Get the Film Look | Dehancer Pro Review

Next, let's take a look at the Halation tab. Now, this one is a pretty simple one.
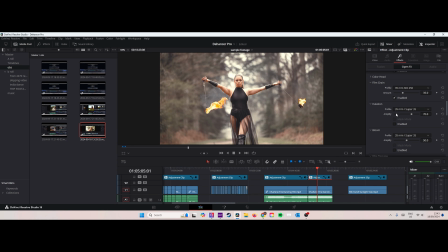4:52 It just creates like these red orangey halos around light sources and can also help make skin tones a little bit more vivid. I find that this is a really interesting setting to add to footage that has like light sources that you really want to pronounce,
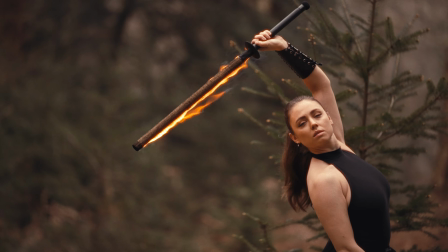5:06 and it creates this really kind of intense, punchy look. I think for creative projects like music videos, for example, I think this would be really cool for those sorts of things. Bloom is another pretty simple tool, but can be used to really great effect. Blue
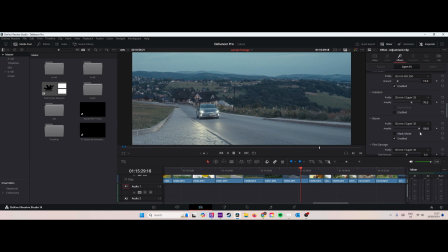5:19 It basically creates like a very pleasing soft glow or like a mist around objects, but unlike Halation, it isn't colorized. I find that that sort of hazy look is not something that I want all the time, but definitely in certain situations it can be very powerful.
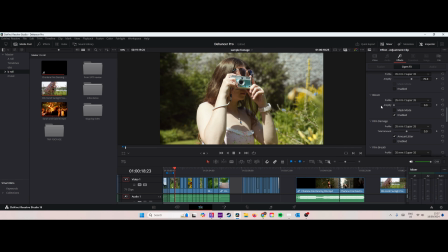5:32 Now, if needed, I usually prefer to use like a lens filter. That's probably a better way to achieve this, but as a nice to have, it's great, and it can add that kind of like sort of 80s or even like a fantasy feel to your footage. Now, film damage is another interesting tool that adds things like sort of dust, hair, and scratches.
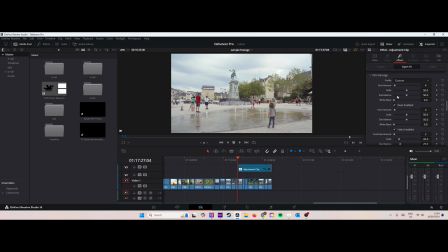5:49 This emulates videos from like the early days of cinema, and to be honest, this isn't something that I would really use all that often.
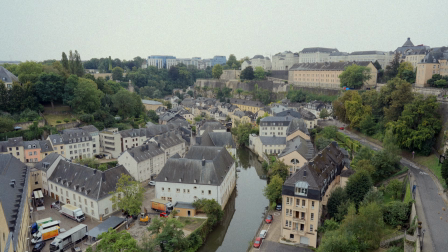5:56 I found that this can be a little bit too overpowering, but I could see this being useful in like documentary style videos when you have like B-roll that you want to look like, you want the footage to look like it's from like an old era from another time period. Now, film breath is when you get those random jumps in exposure, contrast, or color.
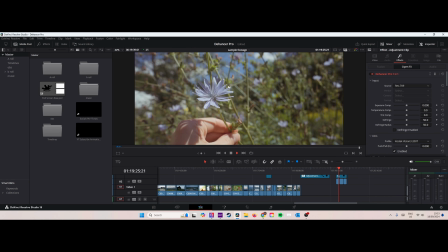6:12 Like you'll see here, the colors kind of shifting randomly. In film, this is caused by uneven emulsion coating or development.
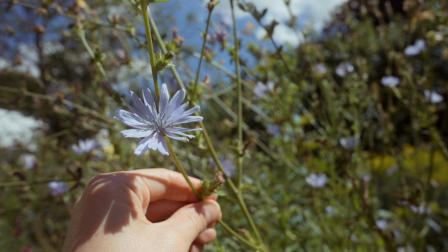6:19 And again, this just kind of gives that kind of retro analog feeling to a video. This is actually something I would not use personally,
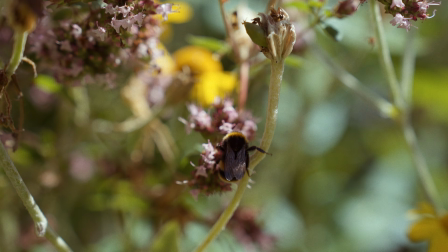6:26 because it kind of reminds me of when you shoot with like auto white balance and you can kind of see the colors shifting in that kind of really off-putting way. But you can definitely dial it back here and make it look a bit more subtle, so it's really a nice to have. I could see it being useful in certain situations.
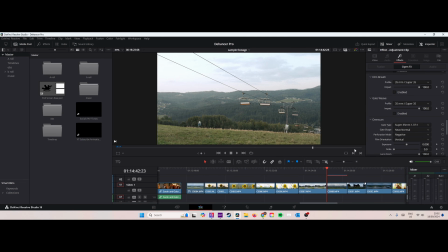6:40 Now, gate weave is an interesting one. This is when you see like little jumps and movements in videos, and in film this is caused by that kind of mechanical swinging of film strip while it's being pulled through a frame window in a film camera or projector.
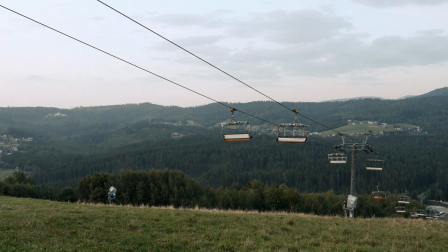6:54 Again, not something I would use all the time, but I quite like adding a subtle amount to like establishing shots, for example.
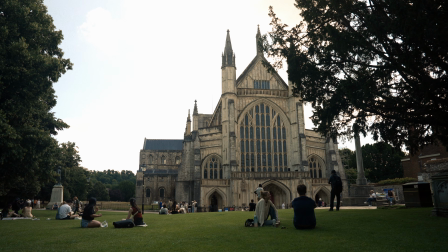7:01 Kind of adds a little bit of energy and dynamism to what would otherwise be a still shot.
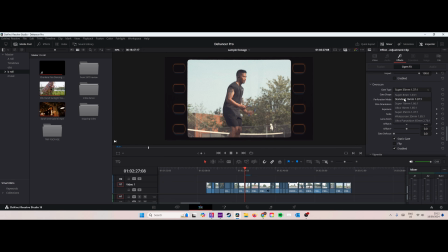7:06 Now, I'm conscious this video is getting a little bit too long, so we'll just quickly skim through these last few. You've got Overscan, which lets you show the fill frame and part of the film perforations.
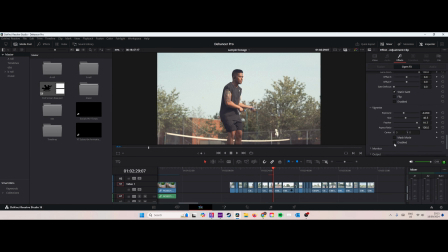7:15 Vignette, which is pretty self-explanatory.
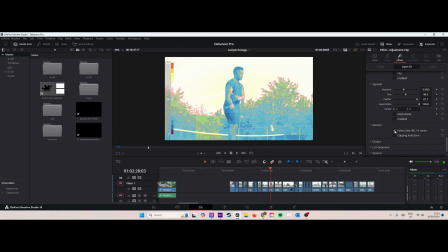7:17 There's also a handy monitor that shows you false colors and clipping indication, and also a LUT generator so you can export your final look. And then of course, there's a whole ton of sliders to help you fine-tune things like contrast, color boost, and exposure. So you could in theory do all your corrections all within Dehancer's plugin. Now, my only real gripe with the plugin is that you will need a very beefy PC or Mac to run it well, particularly if you have a lot of effects going on. So with all that being said, who is this really for? Now, I would say this is an awesome tool for filmmakers and video editors who produce videos with very quick turnarounds, who can edit in Resolve and are competent in color correction, but not like professional colorists. Now, that being said, if you are a professional colorist or an editor with like really in-depth knowledge of Resolve, this is where things get a little bit more complex, and this is where we have to talk about that price tag again. Now, $450 US at the time of filming this is more than the actual studio version of DaVinci Resolve, which I think is about 300. So the fact is, you can recreate a lot of these effects in Resolve already. You can recreate a lot of the film presets and grain without needing a Dehancer. It's just gonna take you a lot of time to do it, but it can be done. So there will be some users who absolutely won't need something like this, but for others, like myself, this is just a really creative and convenient way to recreate film looks. Personally, I think it would be great to see the Pro version price about $50 to $100 less, and that way I could give it a wholehearted recommendation. But for now, it's more of an, it's awesome, it's definitely worth it. For certain people, it provides great results, but it's not gonna be worth it for everyone.